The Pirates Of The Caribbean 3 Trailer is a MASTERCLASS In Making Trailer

Hey everyone, what's up? It's James Martin here. I'm a professional editor. I've done tons of trailers, and I want to talk to you about what, in my opinion, is perhaps the greatest trailer of all time. And we are talking about none other than the trailer for Pirates of the Caribbean 3 at World's End. If you're someone where you're trying to learn how to make really good trailers and the different techniques that you can be doing to really make those trailers so cinematic and to get the viewers excited about the movie, whether it's your own or someone else's, this trailer has it all. This trailer gives me a lot of inspiration in terms of how to make my editing better and what I should be doing in a trailer to make it a lot more compelling and exciting. We are going to watch this start to finish and break down what it does right and the different techniques that it includes. Of course, we're going to be sucking the life out of this trailer, so please bear with me. I'll try and make this as quick and as fun as possible. But without further ado, let us begin, shall we?
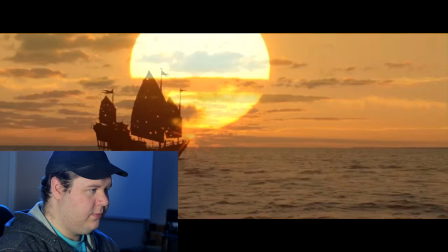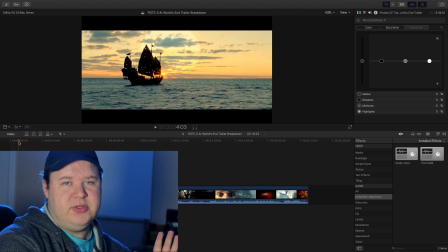So one of the things that's kind of interesting here is that they don't start with trailer music. That's something I find really interesting.
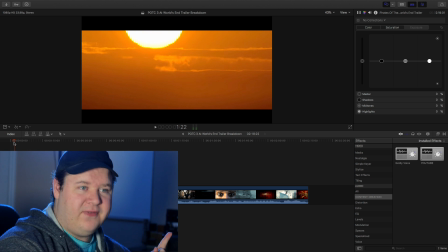You'll notice that the music they're actually using is the soundtrack from Pirates of the Caribbean, The Curse of the Black Pearl, right? Listen very closely.
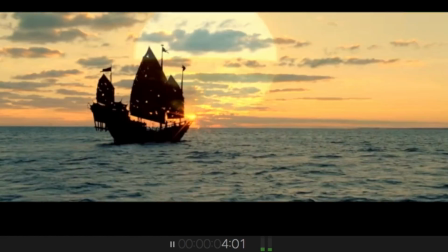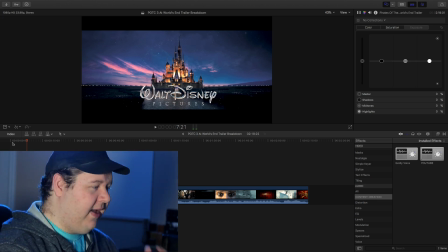This is an excellent example of how to really bring us into the tone. And then we go into this rise, this da-bum. Boom.
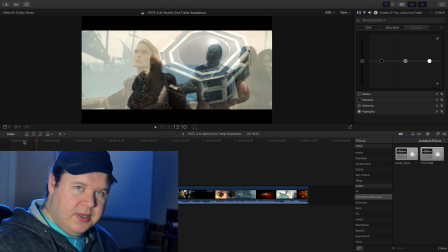And what I really like about this rise and then this boom is that it gets us right into the meat. It's like, okay, we've given you sort of the theme and the context. Now let's get straight to business. And this is important when you have your trailer. A lot of times when I look at amateur made trailers, it's just the music and the flashy cuts.
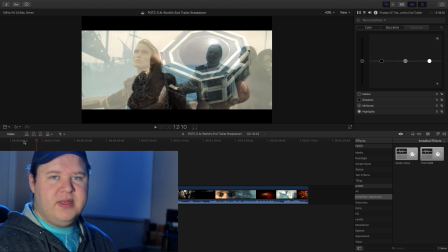But something that so many people miss, and to me this is one of the really important things about a good trailer versus an amateur, is you gotta tell a story. Like, the trailer is sort of a story within the overall story. Like, you're basically asking the question, you're giving everyone the idea of what this is serving.
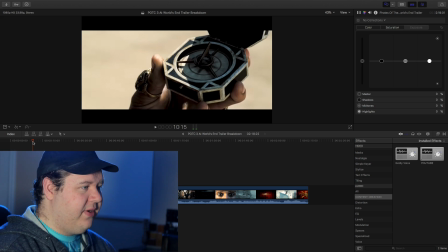Something else that you're going to notice too, which I find very interesting, is this clip
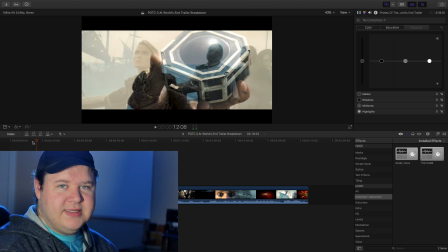where the compass closes is actually not in the movie.
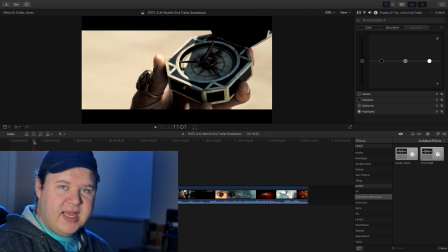This is one of the advantages that editors of movies have, because you have access to all the different takes and anything that doesn't make it on the cutting room floor, you have access to it,
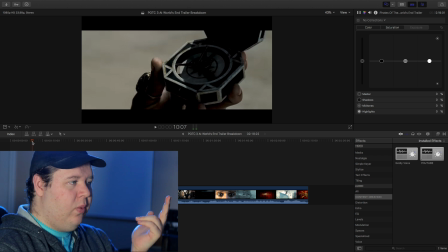which can be great for these trailers. So, but also notice how when the compass closes, it's right on the beat, right? If you're familiar with my work on this channel, I talk about so many times about how you want to end a cut or an action on a beat.
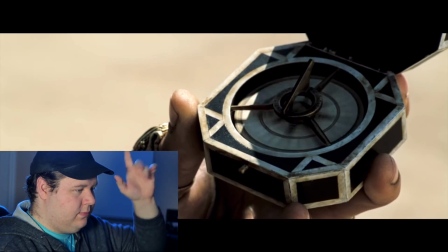So there you go, this. Let's continue.
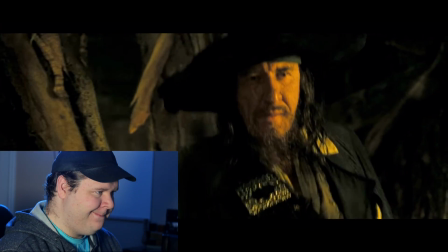What would you do? What would any of you be willing to do?
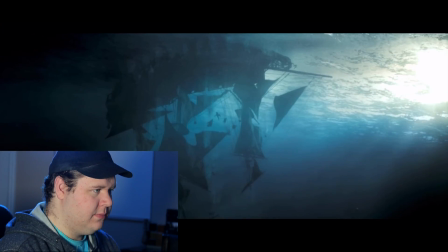Would you brave the weird and haunted shores at World's End
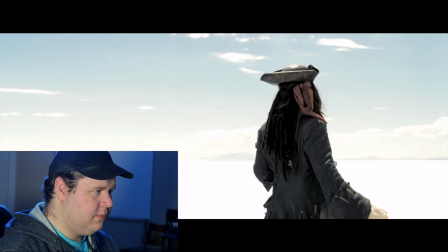to fetch back Witty Jack?
If you want a bit of a comedy effect, then you have everything just all of a sudden stop, and then you introduce like a funny moment, which is what we're actually going to get next.
Did no one come to save me just because they missed me?
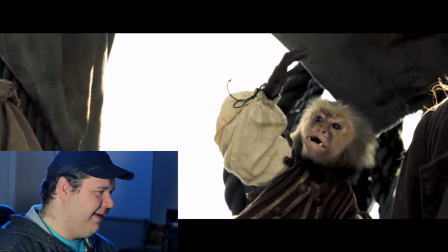It's like no one came. No one wanted to save him.
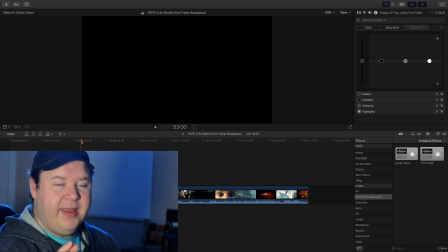You also notice that when we have Jack Sparrow talking, we also have the beginning part of the He's a Pirate soundtrack.
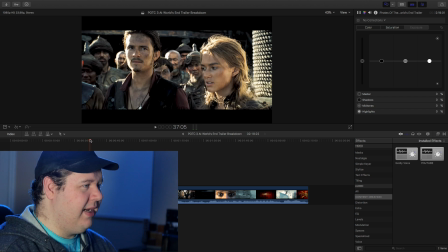You think everything is awesome, and then just like, nope, we don't care about you, mate. But something else that I noticed about this beginning music too that's really good is notice when they cut to the beats of the music, right?